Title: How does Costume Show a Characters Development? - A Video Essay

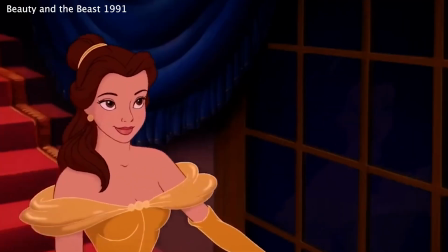It shows how she has become bolder, more relaxed in herself.
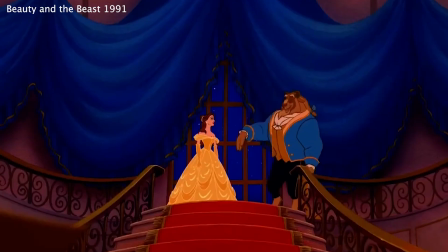She has even forced the Beast out of his shell, and by dancing together, it emphasizes their connection.
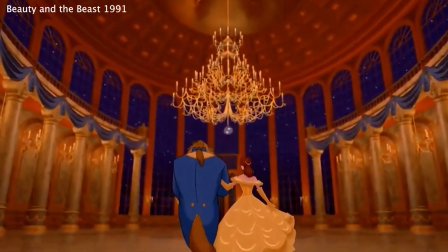This is Belle at her best. In this moment, she has created what she wanted.
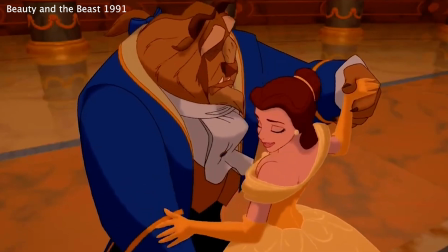She has escaped her provincial life and found love in the process.
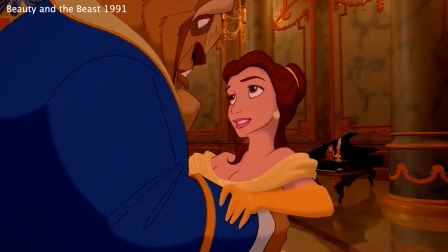Her traits of kindness, compassion, stubbornness, and independence has all accumulated in this one impactful moment.
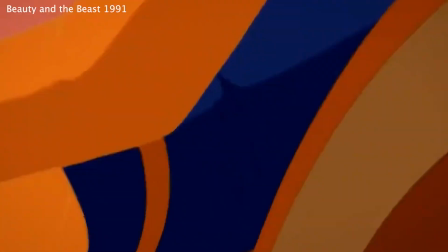It's a payoff for the audience, making it all worth watching Belle's emotional journey as she connects with the Beast.
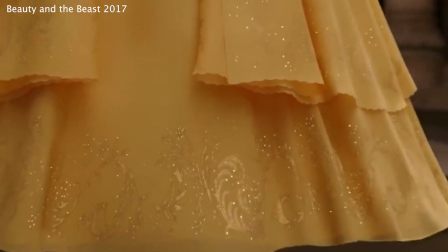Compare this to the live action, where Belle is in a multi-layered embroidered yellow dress with a corset-style bodice and short sleeves.
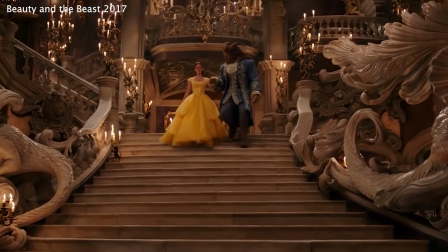It's fair to say that these dresses do not compare side by side. Impact is lost within the live action dress and the lead up to this moment.
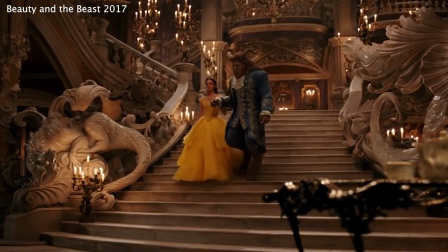Then Belle comes out in a dress with no nuance of her character or her story.
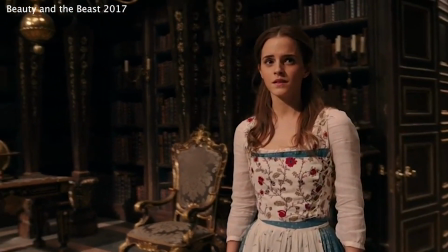Her live action dress before had detail, personality, age, and a purpose.
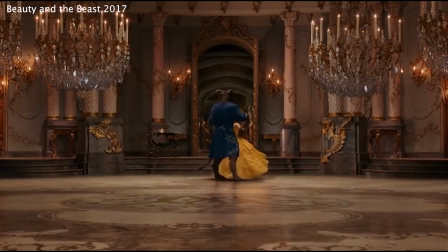This particular dress feels like it had to be there, but it did not want to be.
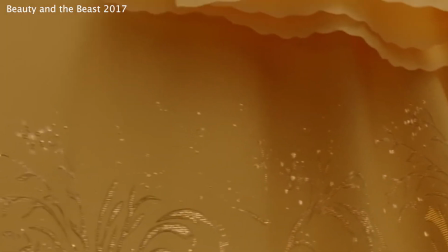The dress is dull. Despite having a bright yellow colour, there is little to no texture or depth,
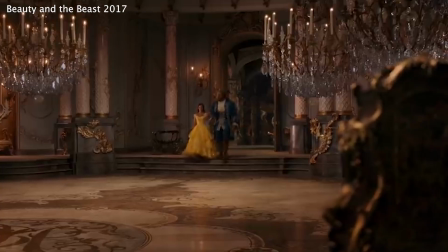meaning that all the intricate gold embroidery just fizzles out from the audience's vantage point.
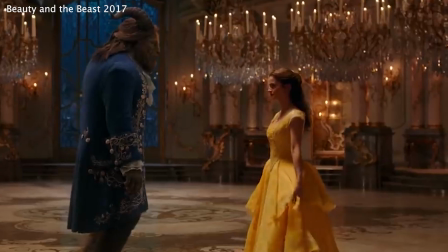The dress being yellow is a cheap deviation from the original.
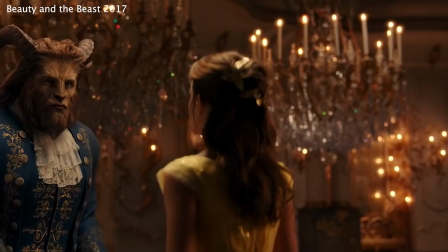Designer Jacqueline Duran has stated in interviews that the yellow dress was always going to be yellow.
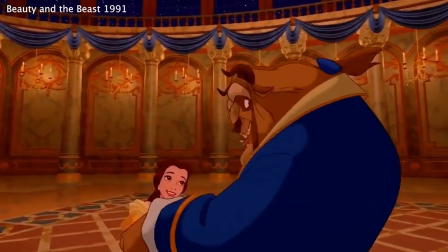The issue being that the dress was originally gold. The ball gown in the animation was full of different shades of yellow and gold to create the illusion.
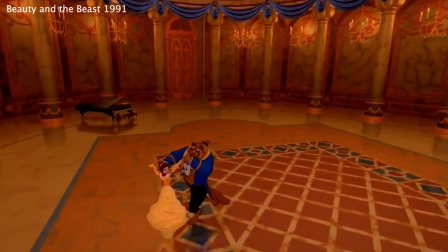It had enough depth to create the luxurious feeling of a dress from a palace hidden away.
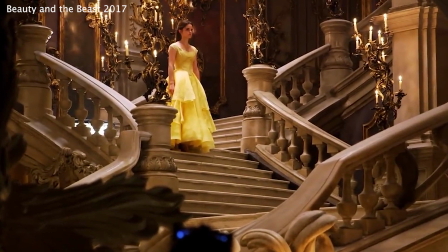Duran's ball gown doesn't give enough depth to match the character.
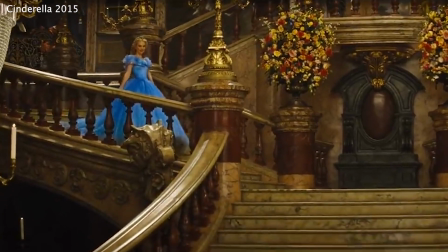To compare it to its live-action counterpart, where designer Sandy Powell worked on creating a magical separation between her outfits,
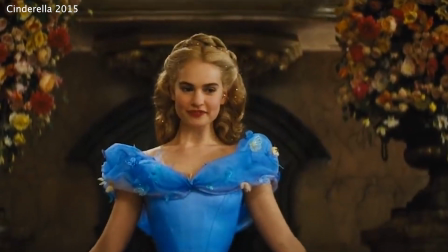adding that magical emphasis to the character, a girl who never stopped dreaming. Watson's dress was made up of a singular shade.
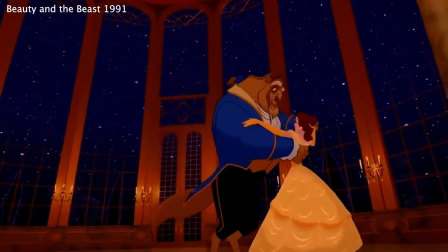It looked flat on screen, even more than the 2D animation. It lacked the graceful, satisfying ending that the audience craved.
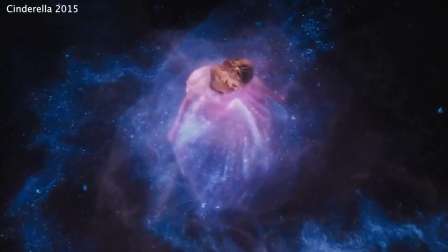Comparing Powell's Once Upon a Time period inspiration and Duran's active heroine modernization,
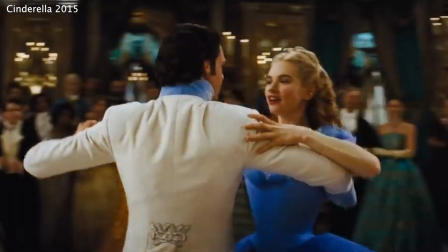it shows how important the element of Disney magic is in these costumes and characters.
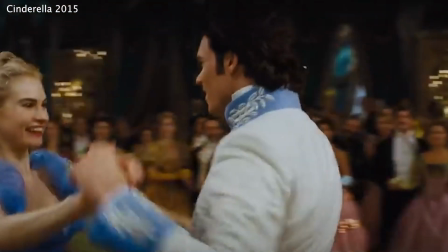The obvious differences between even the two live-action dresses just show
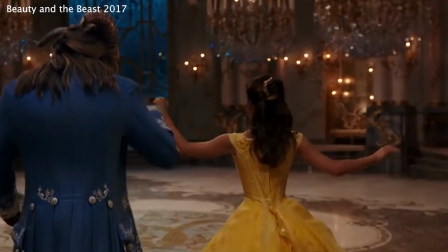how the impact was lost on Watson and how the design of the final dress sullied the character.
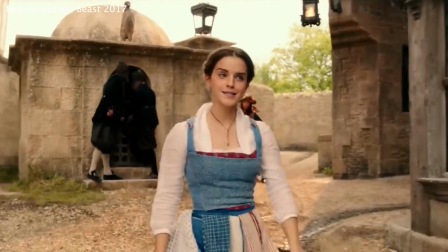Watson plays Belle very well, but is ultimately overshadowed by the lackluster dress created for her by Duran.
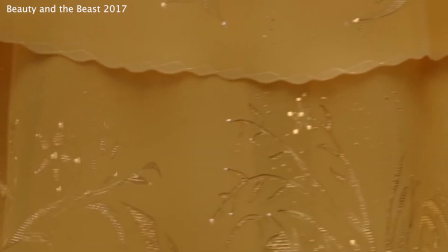The dress is flat and drowns out the detail they did put into it, like the embroidery around the hem.
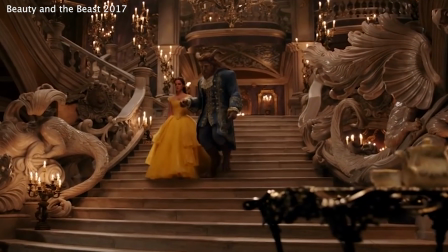The staging blends her in, rather than having her stand out amongst her peers.
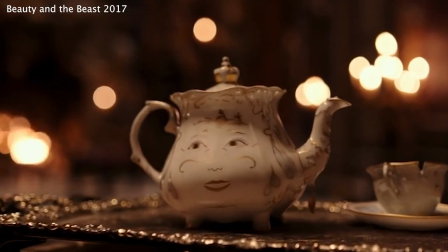Even against the detail in CGI Mrs. Potts in the background, the attempt was subtly and sadly badly executed.
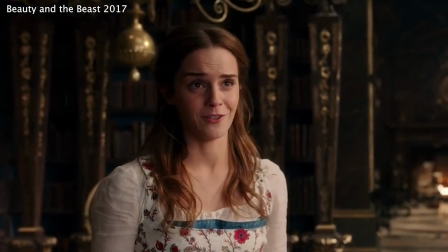Subtlety can help a character stand out.
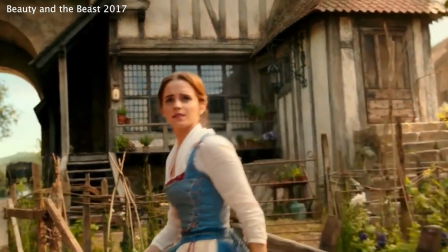When surrounded by a sea of glamour and glitter, maturity and elegance can show how a character has grown in a more sophisticated way.
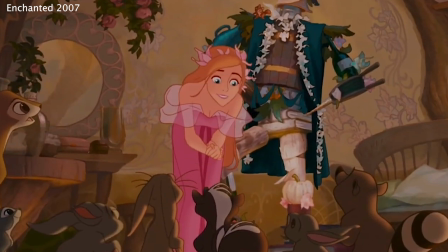Part 3. Enchanted. Enchanted is set in a fantastical land called Andalasia, a satire world of classic Disney.
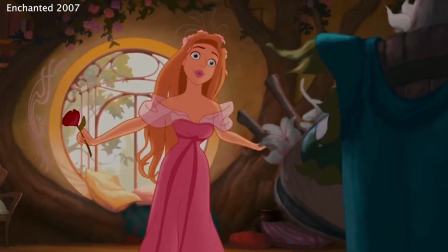Giselle, our main character, opens in a straight, flowy, pink dress, immediately showing her as feminine and naive,
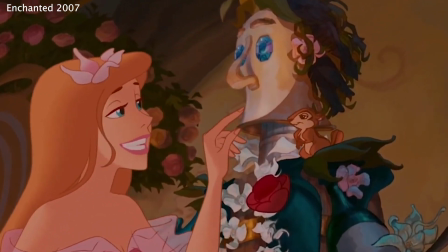exuding that raw princess energy, recognizing her free spirit persona.
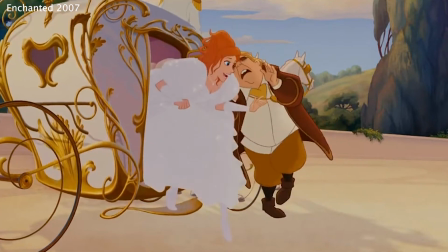After meeting Prince Edward and agreeing to marry him, she sports a large, dramatic, poofy wedding dress with large 80s sleeves and a large ruffle down the center.
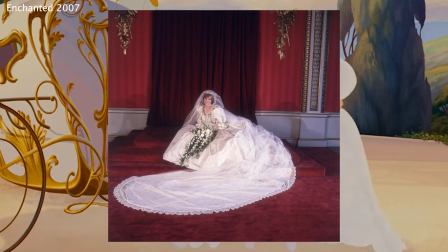The dress is a mirror of Princess Diana's dress, embodying her princess caricature.
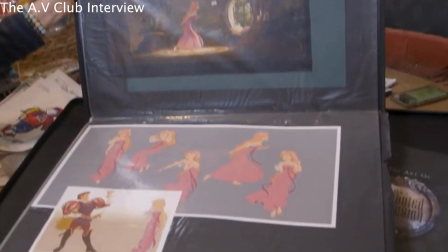Costume designer Mona May wanted the dress to explode with details, which don't really get to shine until Giselle is forced into a human world,
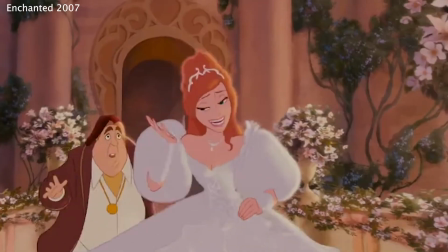with a juxtaposition of the two worlds, meaning that the originally blinding white wedding dress has now become a detailed silver embroidered dress,
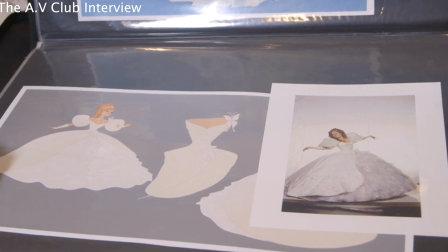with May even saying that the dress itself is a character in the film. The correlation between Giselle and her outfits is so interesting.
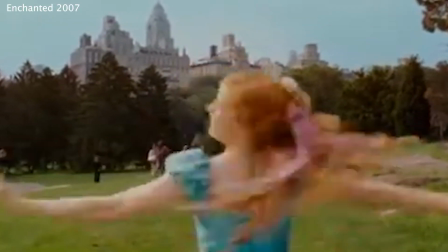Her outfits show her transition from fantastical naivety to the damp reality of New York City.